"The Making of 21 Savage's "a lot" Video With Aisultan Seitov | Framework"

First day I was shooting a music video in Atlanta in October 2018 and 21 came.
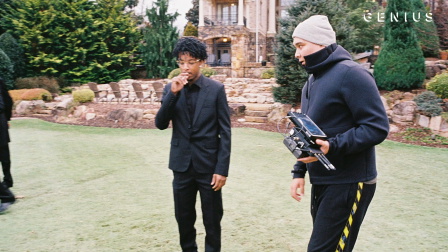It was my first time meeting with him, it was like two minutes meeting, I was introduced to him. We were like just talking about the set and he was really respectful and really like sober kind guy. And probably after a couple months like in December they hit us on really close to New Year celebration like on December 28th and it was like family time you know and I got text message like yo we need ASAP treatment for 21 really ASAP I was like oh my god which song which song he's like a lot
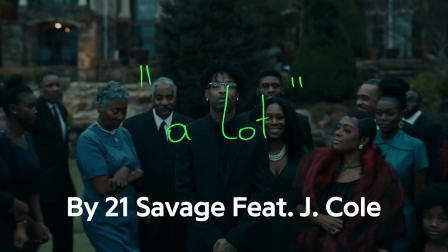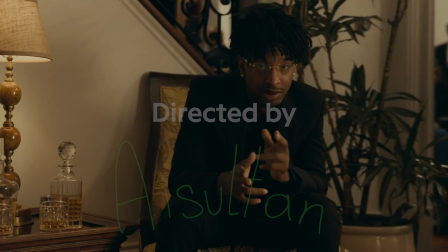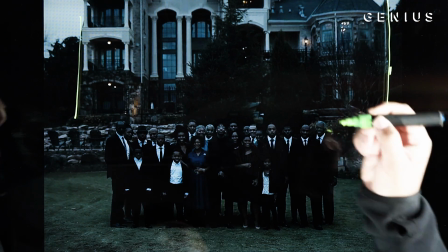The house in the background, we were searching like some big royal, great classic house.
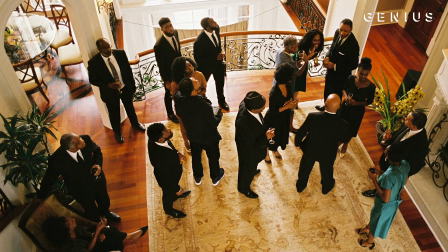When we get inside, we were looking for like location, diner scene and other things.
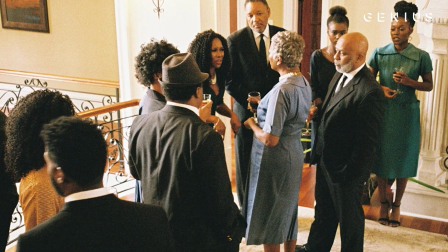I was like, yeah, this is, this is a house where I want to shoot. An owner came and was like, actually there was Atlanta TV show shot here. I was like, really? Because I'm a big fan of Atlanta TV show. And I was like, whoa, now we need to shoot here.
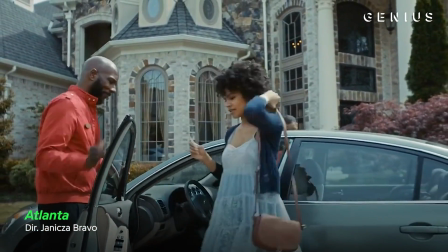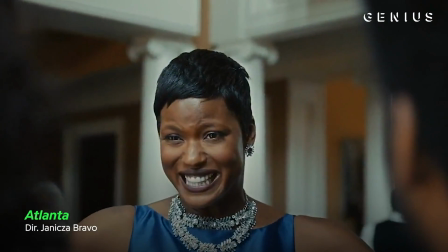Oh, happy Juneteenth! This is Ernest.
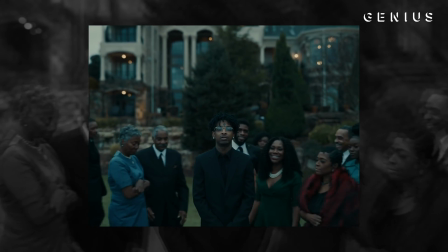This is actually the first time we see 21 in a frame.
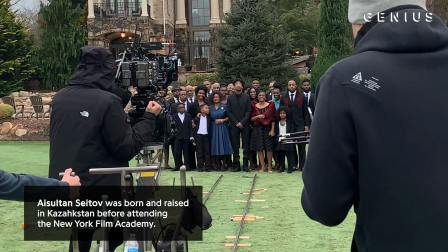And for me, this type of frame and shot was really important to show his power,
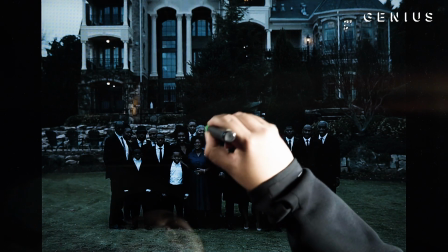to show like that he's like leader of family starting from the bottom and now where he is he's like the boss he's in the middle he's a godfather I'd rather be broke in jail than be dead and rich this is really important shot because we can see that there is no you know waiters there is no chefs only family members who is putting the food
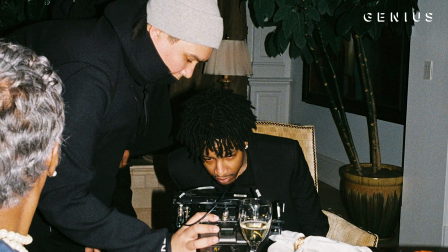on a table when people sitting in the table like in the family dinner type of thing everybody tries to be the best version of their
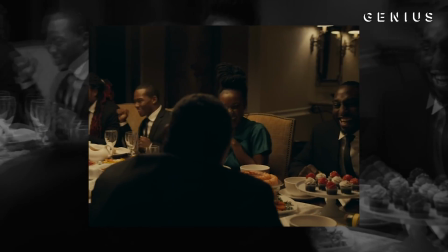art. For me it's bad because the family should be firstly the place where the
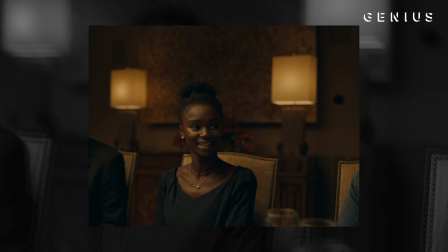people are real and when they're when you don't need to wear any masks you know but in this music video everybody wearing masks you know everybody trying to hide something. When the father's standing really close to his child in funeral it's actually like a gym.
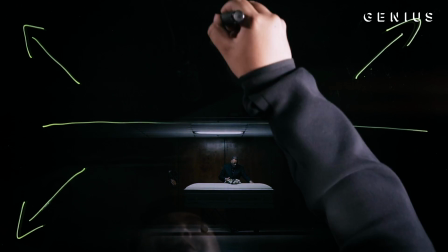We and this is what gives pressure to our dad. This is a burden, this is a pressure.
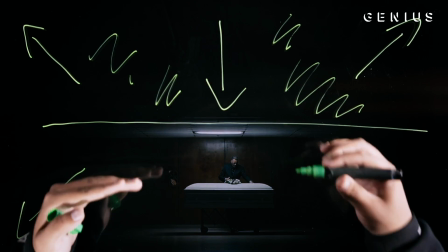This is his fears and everything that gives really, you know, pressure on him.
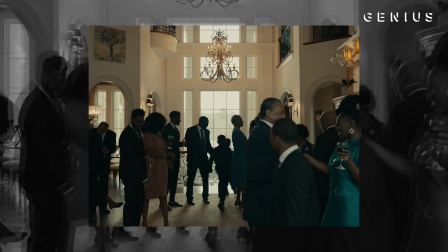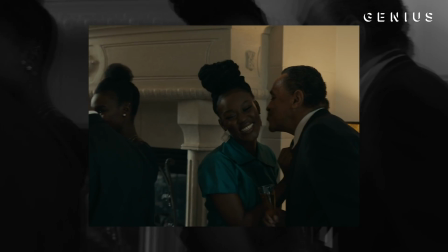When I was hearing the sample that 21 used, I was like, it needs to be vintage, Shalom, amazing, amazing DP. He was like, yo, let's shoot something like the film Cold War.
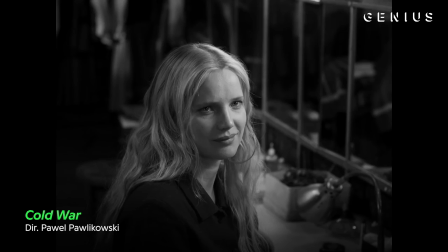All by free framing it gives such a great poetry, you know, mood. That's why we chose it to have this vintage classic look.
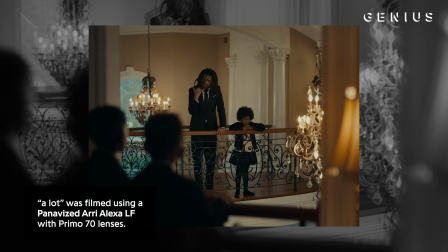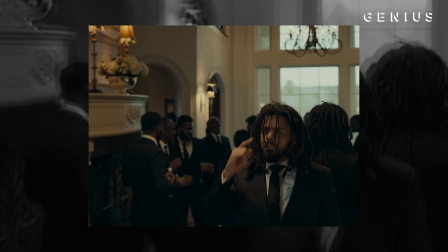Initially we had a free performance for J. Cole.
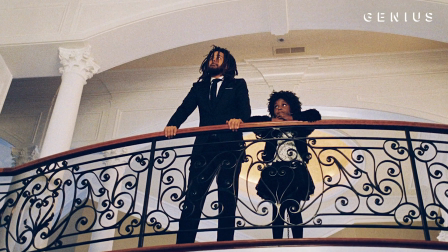One is with 21 and two where we can see him kind of related to what's going on in the music video.
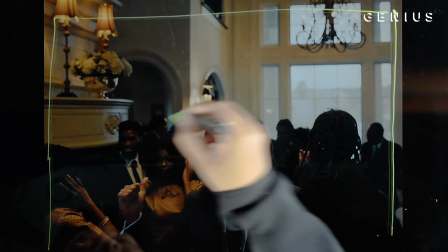Everything that you can see in the frame is basically a reflection of what's going on in the living room.
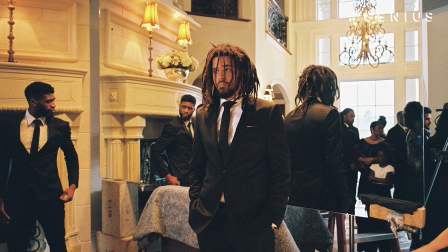So this is a mirror, huge mirror. The most huge mirror in Atlanta that we can buy.
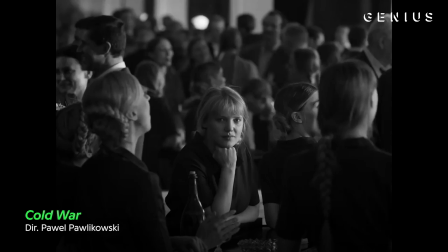The main inspiration for that was the film Cold War. They had actually the same scene. On the behind of the mirror we can see a lot of people there. Our grips, the gaffers were like, okay, I hope it's not gonna fall. I hope it's not gonna kill artists. The main reason why we created this kind of actually
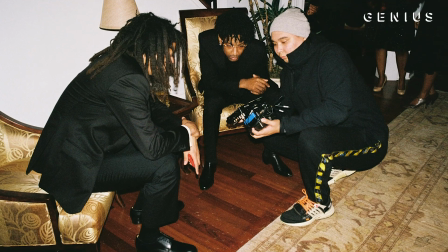weird scene is more because he's like a guest and I
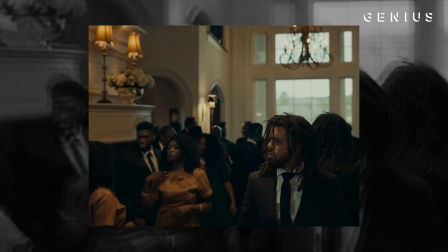wanted to see on the reflection of the mirror that the party is going on the living room is full of guests everybody is a family speaking and doing their film prepping for dinner and J. Cole he's more like you know he's just guest he's just came to visit 21 in each of takes he was like amazing
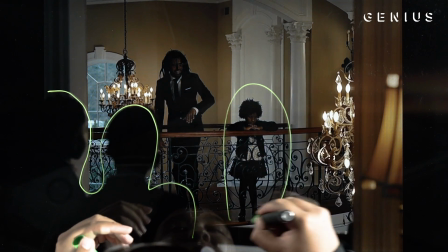and when I put him with a kid in the frame I was really really surprised it tell a lot about his personality first things that he done he's like, show playback to this little girl. I was like...
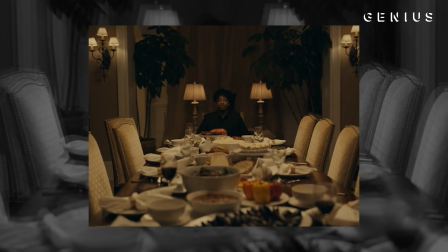We had like 15 minutes break and I was thinking what to shoot on this last verse. And I was like, okay, let's make this scene from A Godfather 2 when young Al Pacino sitting alone in the table with nobody there. What's the last scene of A Godfather mean for me personally? It's like the power and the fame leaves you alone.
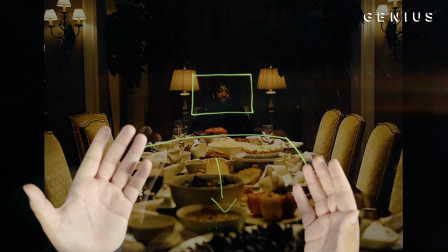It seems like he sacrificed his family to be on the top of where he is. This is the last shot of this music video and for me this black and white photo is showing the result.
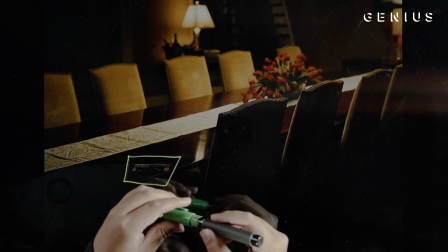This black and white because it was in the past and this is what people sacrifice. Everything that we're seeing is from other perspective.
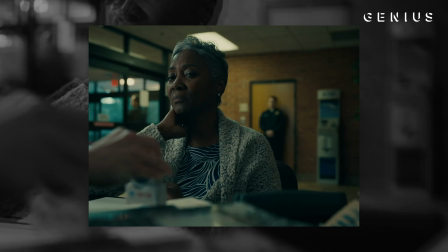You know, we're looking from perspective of 21, we're looking from perspective of family members and now we're looking like from the wide perspective, looking to the whole picture.
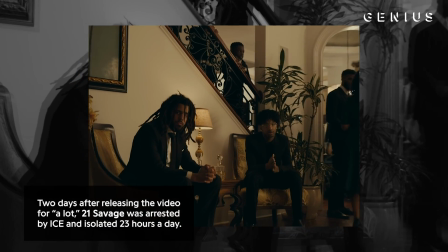It was risk, of course, to write this kind of treatment and to present it for big artists like, yo, let's shoot this type of music video. I mean, I think when he was reading it, he was feeling the vibe that I was showing, that I was like putting inside of this music video. I think I think it touched people's hearts, because basically this is not only about, you know, Americans or another, it's a worldwide story.
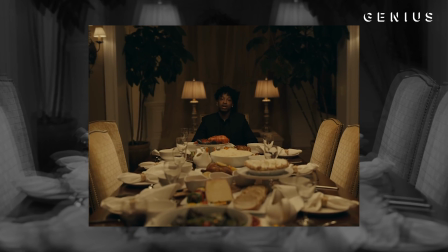It's more about what he's hiding, what he's hiding from his family. How many problems he got? A lot. My plan with DP was to make the diner scene, you know, really, you know, has aesthetic of Godfather. The man who was color grading this music video, his name is Stefan. He made a loot for a dinner scene, and me and my DP were like, this looks like Godfather, but it's not the same. He's like, I watched the raw footage from Godfather. I know what it's like. We were like, okay, OG, OG.